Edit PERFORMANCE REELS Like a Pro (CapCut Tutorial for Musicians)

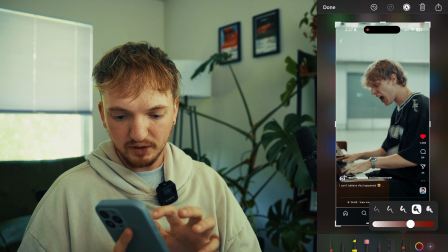(8:19)
And what that zone looks like is basically while you're watching a reel, there's a whole area up top that you won't really be able to see anything above.
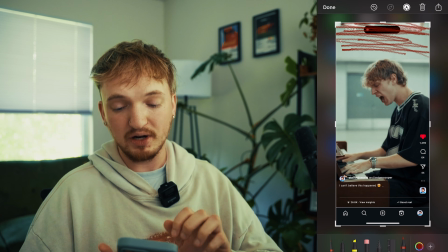(8:26)
You don't want to put anything because it's just going to be way too high up. And also some phone screens are a little bit smaller.
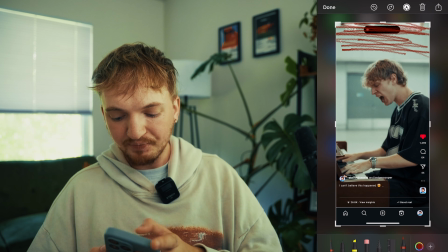(8:32)
So you basically have this little border around the screen that you just don't want to put anything in. Other really important area is this whole zone right here.
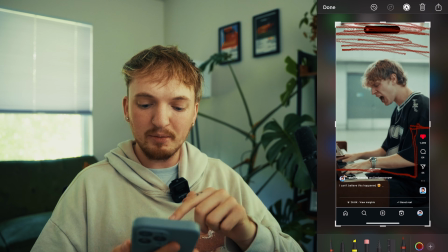(8:41)
So this is where the likes go. This is where the comments will sometimes pop up. You're gonna see the views.
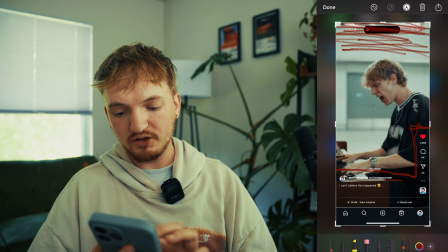(8:46)
You're gonna see who made the reel, all that. So you don't wanna post anything in here.
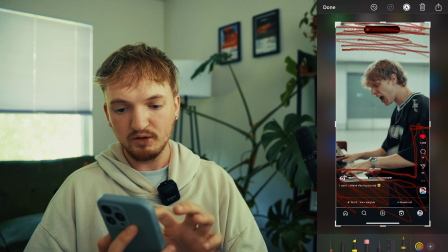(8:51)
Any heading text should stay right up above this area.
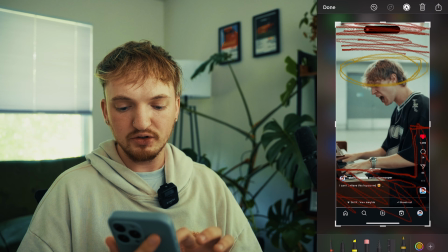(8:56)
And then anything that's like lyrics or captions should usually go anywhere in this zone here.
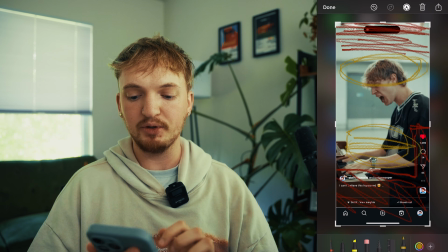(9:01)
So it's a little bit below the middle. That's just a nice place for people to be able to read. But at all costs, avoid those red zones.
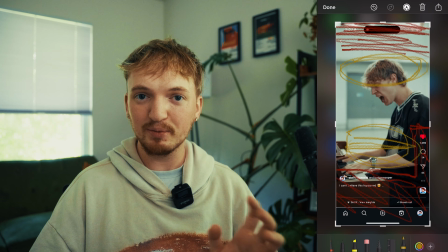(9:08)
You don't want to put anything there. Otherwise, people aren't going to be able to see everything in your video.
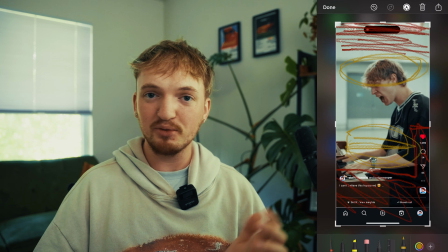(9:12)
And then you may as well have thrown that video out because it's going to do way worse and nobody's going to be able to see what you're trying to say anyways. Just to recap, keep everything simple. Don't do crazy edits and transitions and effects. You don't need them. Add simple lyrics. If you can't tell already, that's kind of the whole vibe of this entire video is simplicity. Simplicity is key, especially with this type of content. You don't want to overdo it. And then third, just make sure you stay out of those safe zones. As long as you follow those steps, your reels are going to have way more potential to do good. They're not going to look jumbled together, and they're going to be clean, easy, and simple to understand, which is perfect for getting getting you more views and followers. And speaking of followers, go ahead and subscribe to me if you want to learn how to make better content and how to have better rollouts as a music artist in 2025 and beyond. Thank you so much for watching, and I'll see you next time.